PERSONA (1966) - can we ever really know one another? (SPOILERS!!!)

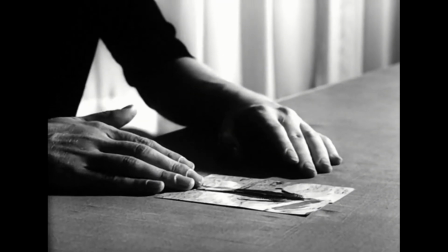(4:04)
Indeed, in the scene where Alma discusses Elizabeth's son, the latter expresses dismay at her own emotional inaccessibility and indifference.
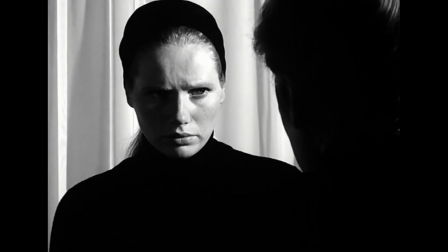(4:12)
She despises her son and is strained by the necessary performance of her role as mother. The very nature of Elizabeth's problem is an inability to relate to those around her.
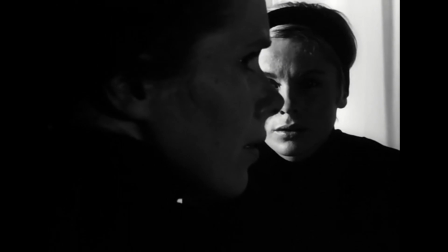(4:24)
In attempting to understand the film as presenting two aspects of a single person, one is confronted by their combined image.
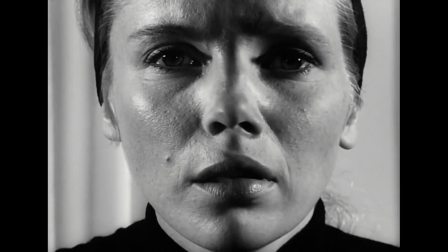(4:31)
See how incongruous it is, how these two faces, each beautiful in isolation, become hideous when merged.
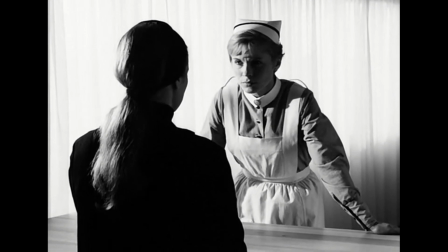(4:39)
The puzzle pieces don't fit, and to me the message here is not that Elizabeth and Alma are one, but that they are incapable of mutual understanding or identification.
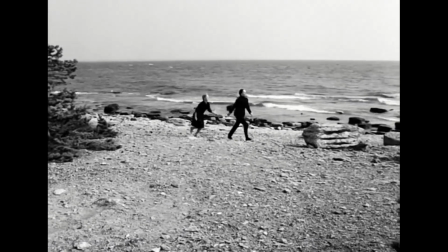(4:49)
Alma came to see Elizabeth not as she was, but as Alma wished her to be, and this is something we all do in real life.
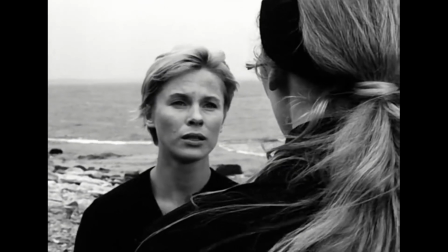(4:55)
We imagine that we know one another, all the while engaging largely in a game of projection.
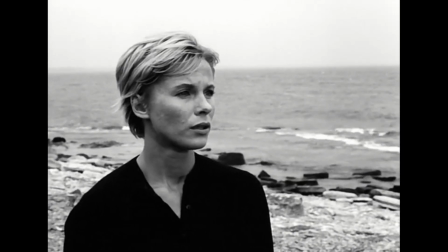(5:01)
We do it even with characters we see on screen, and with the movie stars that play them.
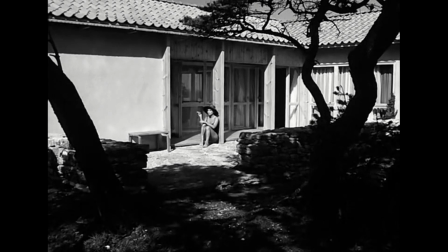(5:07)
And when we discover something about a person we thought we knew that does not accord with our assessment, the false persona becomes exposed.
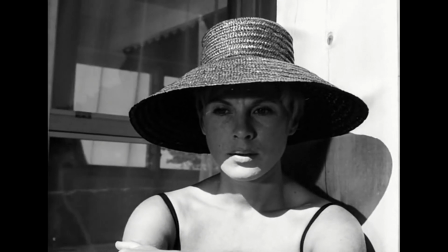(5:14)
We become unsettled or even angry with the person, for not being who we wanted them to be.
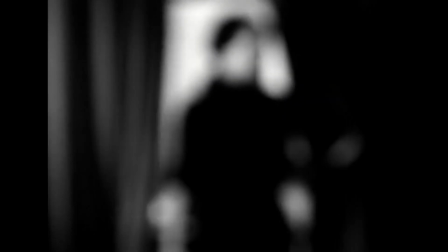(5:20)
It is impossible, Bergman seems to assert, to truly know another person, and because of this,
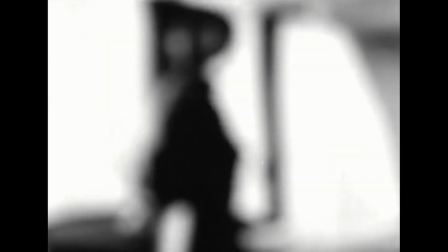(5:26)
it is the more important for an artist such as he to make himself precisely understood.
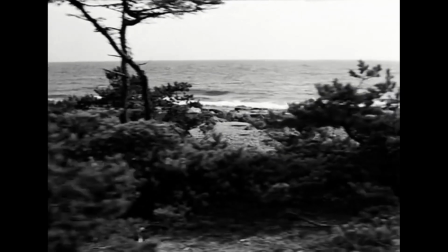(5:32)
A film, like a persona, is a presentation.
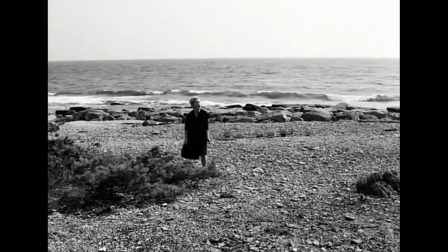(5:35)
No matter what grammar is used, be it language or cinema, he is frustrated in his attempts to communicate to his audience what it is he actually means to express.
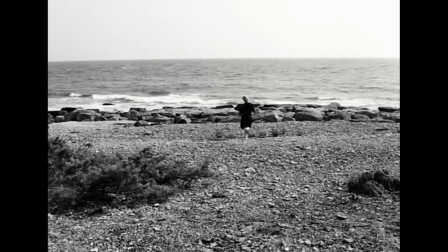(5:45)
On top of this, Bergman forbids the willing suspension of disbelief to become firmly established.
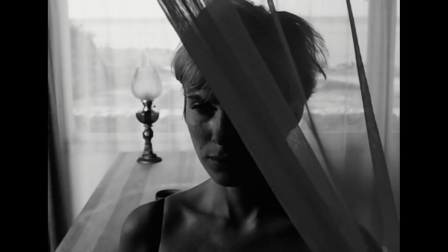(5:51)
Note how the narrative is periodically interrupted by further reminders that the story is artificial.
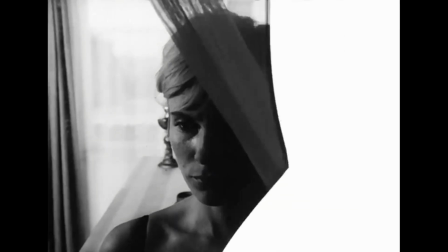(5:56)
This is a slap to the face for the audience. The implicit relationship between director and viewer is deliberately fractured.
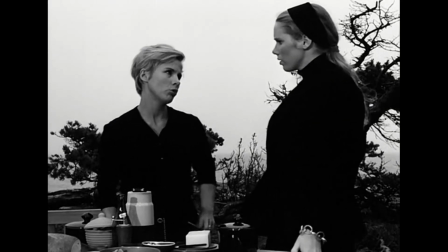(6:04)
When Alma reveals that she has betrayed Elizabeth's confidence, the two are as disconnected as they can be.
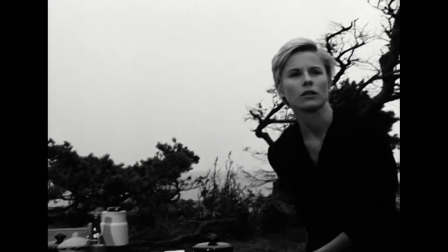(6:10)
The sudden interruption reminds us that yet again we are failing to understand.
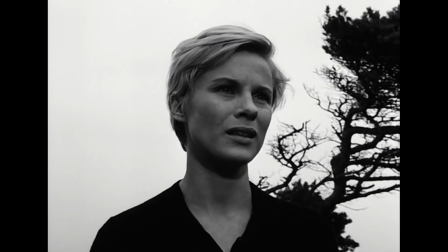(6:15)
We are watching a film, an artificial assembly of images and sounds designed to mislead.
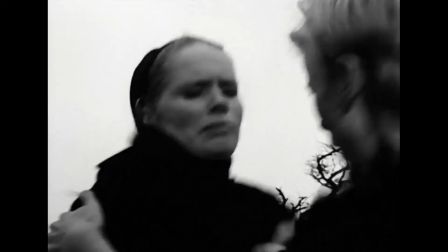(6:21)
The disconnect between the women is thus duplicated in a disconnect between filmmaker and audience.
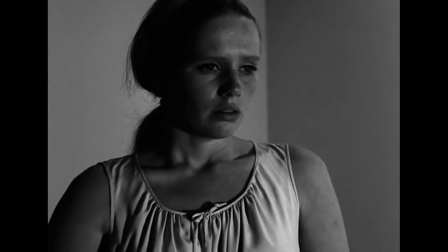(6:29)
Berkman also explores the effect of context, or lack thereof, on how an event or image is understood.
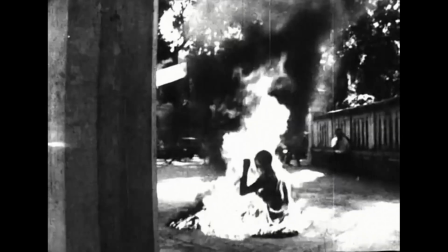(6:35)
When he shows us the monk's self-immolation in protest of the war in Vietnam,
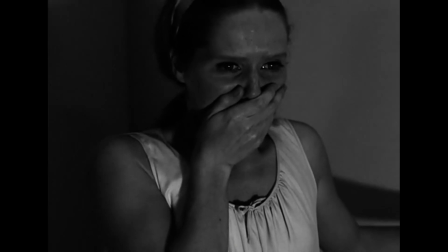(6:39)
or the photo of Jews being expelled from the ghetto, it is within the limited framework of a television screen,
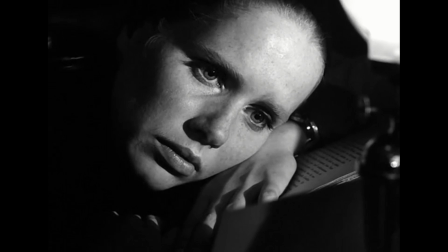(6:45)
or the frame of a photo.
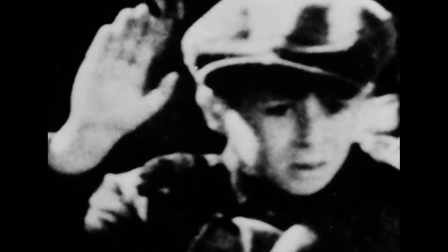(6:46)
What these images mean, where our attention is focused, and how we understand them, depends both on the context provided and on the knowledge and understanding of the audience.
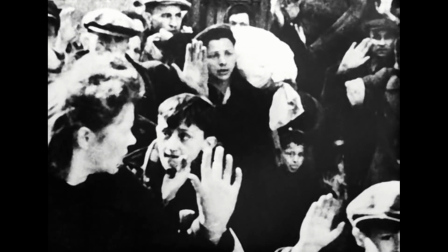(6:56)
In other words, the image is presented in a frame, and we have only the information contained within that frame as reference to understand its meaning,
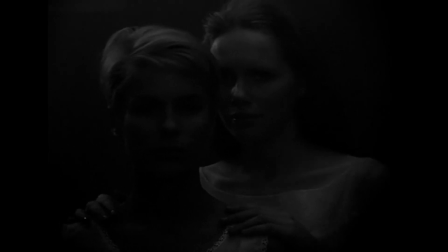(7:03)
except that we also bring to the viewing our own information from outside the context provided,
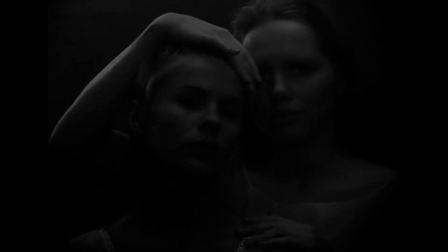(7:09)
and are therefore able to provide additional significance to the images.
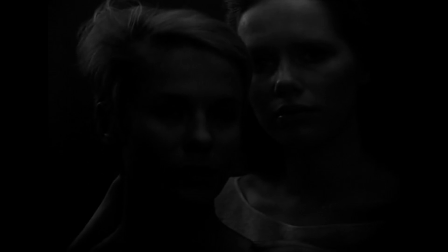(7:13)
The flip side of this is that because we bring that additional information, we can never perceive the image simply for what it is, as presented. The audience must interpret, and as such they can never receive the information as intended by the filmmaker who presented it.
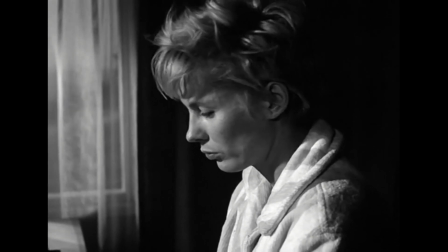(7:28)
And if you can't perfectly communicate what you intend, then how can you ever possibly communicate who you are?
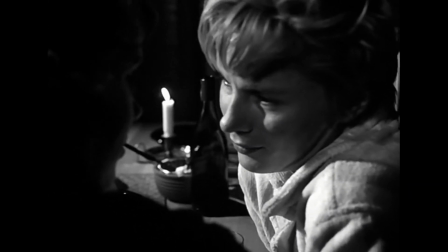(7:35)
You project a persona, and how that is received depends heavily on contextual elements.
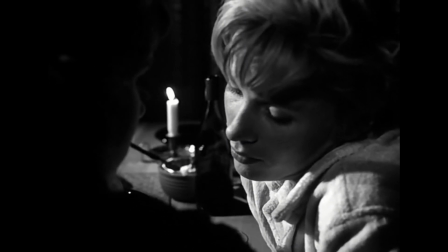(7:40)
Like the images, a persona is perceived through the filters generated by the information the viewer brings to the table.
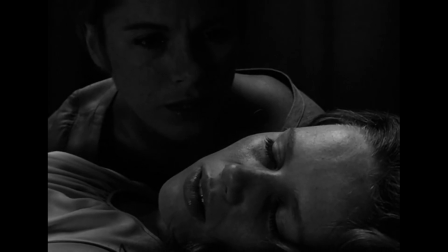(7:47)
When you interact with another person, their pre-existing perception of you will affect how they interpret your actions. The context of your relationship filters the elements of your actual personality,
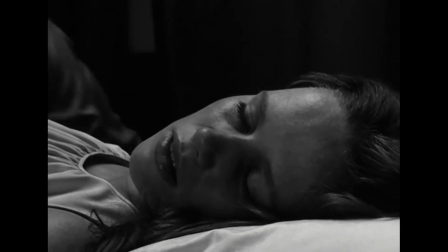(7:58)
such that you may be completely misunderstood no matter how carefully you frame your behavior.
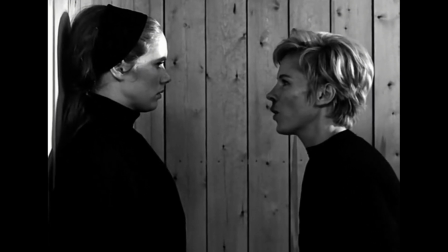(8:04)
And when that behavior clashes with the perceived persona, that construct in the mind of another person, it angers them, because it's telling them that they are wrong.